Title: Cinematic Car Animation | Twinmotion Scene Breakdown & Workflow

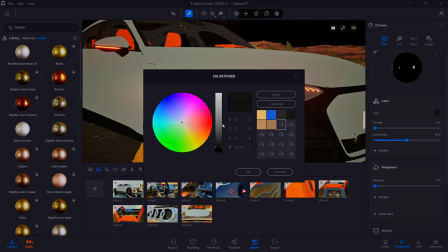So this black, the black was actually, the tint was actually dropped in order to get a darker color,
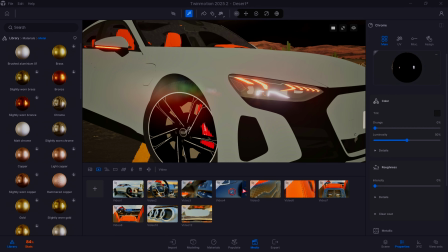and then I did chrome for the accent on the ends. Now for the lights itself, what I did was, let me pull it up.
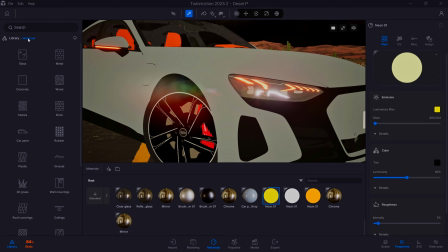So under neon, you go to material and you select neons. Any one of these would work, so I use neon 1, and I adjusted the color to yellow and set the glow, and this would be the light for the indicator.
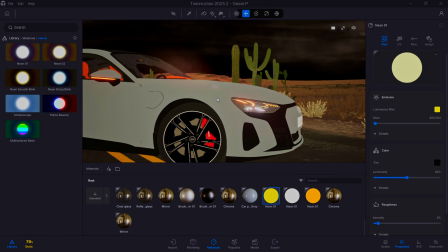You could say I put them here on the mirror to the front as well as to the back.
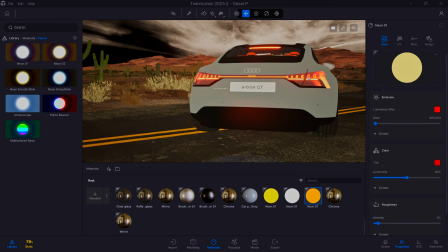The other color was the actual tail light itself, so I adjusted the tint to red, glow of 400, and I also adjusted the color here, the tint on the color itself. Right, so that is how that looked.
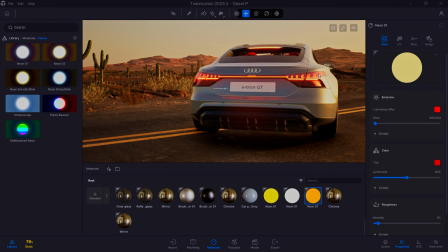Let me just switch it to default and you could see how that actually looks. And because the materials are connected, this also applies to the materials on the dashboard on the inside.
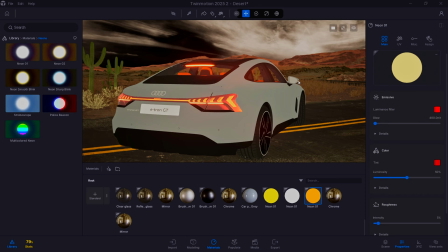I did a mirror material and I applied it to the wing mirror, and that would also apply to the mirror on the inside.
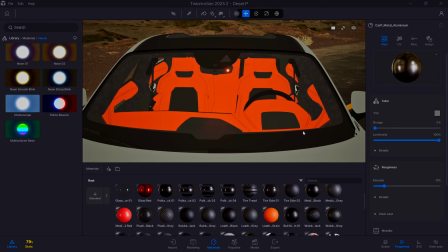So another big adjustment was the material to the upholstery. So I just selected the base leather material that it came with, and I adjusted the color until I got something that I wanted.
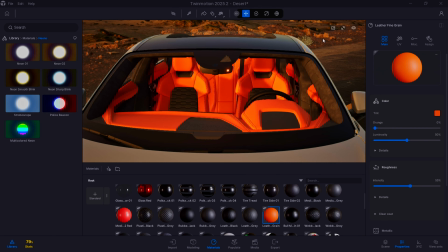If I switch to default, you could kind of see how this looks.
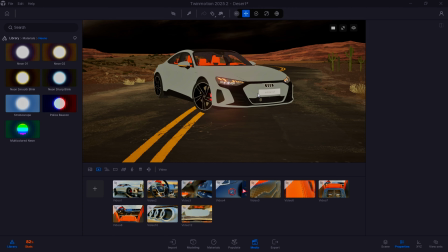Now the biggest part of this to get what we want is the actual camera movements. So you can see all the shots are laid out here.
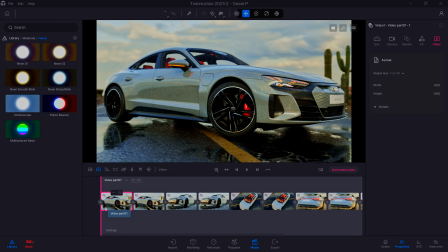All right, so if we go into one of the shots on the video, you could see what we have here. So I did add some puddles just to get some reflection on the road, and these are the simple decals that come with Twinmotion itself. So in order to get the animation to look the way I did it, I have two keyframes that are the exact same,
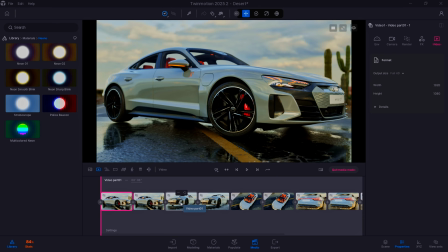and then I transition to the second shot, and then I have two keyframes of that shot in the same position.
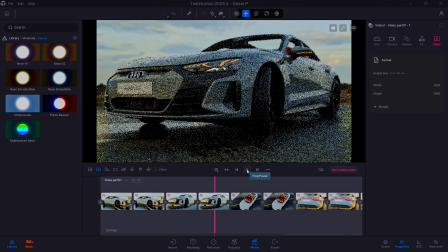So that would give you this quick whipping effect. Right?
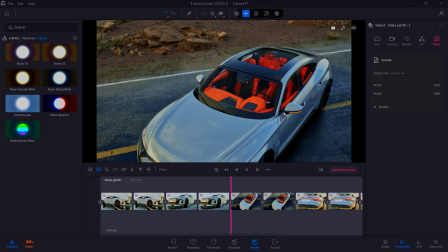The further the camera travels is the more of a whip you would get between that transition. The other thing that will help with the way this looks is the time itself. By adjusting this time frame, lengthening it and shortening it, it would give you a different effect.
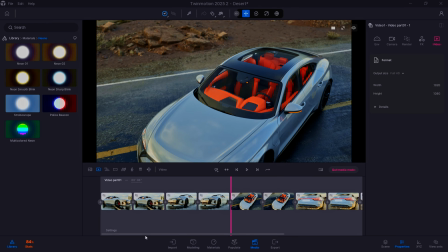For this particular shot, for me, six seconds was enough.
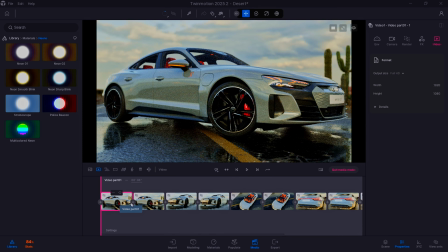So I just had first two keyframes in this position, then two keyframes in this position,
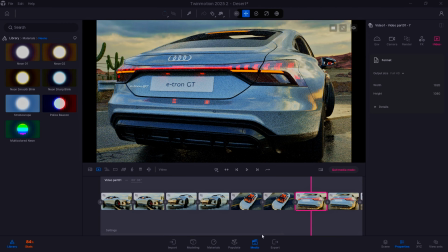two keyframes here, two keyframes to the back, and then we had two keyframes at this angle.
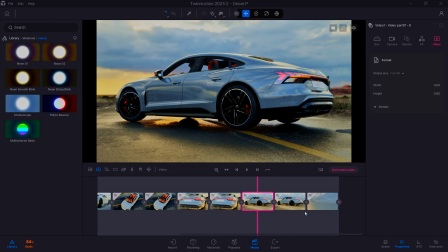I did this whipping effect for the exterior, but I wanted to slow it down for the interior. So what I did from this keyframe, I transitioned to here.
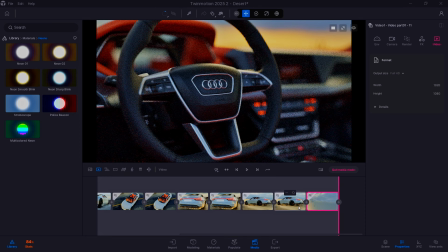And in order to end the transition but get it set up for the next shot, the last keyframe, I transitioned to the interior. I took the keyframe and then I went back out, and then I created a new video.
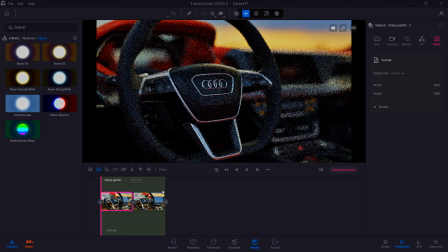The new video starts from this exact keyframe. All right, and then again, instead of doing the two keyframes, what I did here now, I wanted to slow things down.
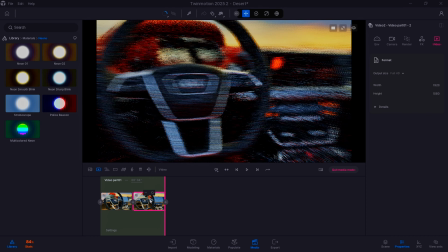So I have one keyframe at this point and the second keyframe with a slight movement. A lot of times what gives some of these videos a more dramatic effect, I would say, maybe dramatic is not the right word,
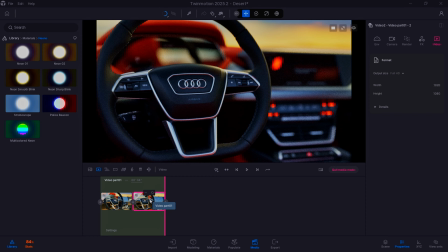but it is having a very subtle camera movement, so you could take in everything.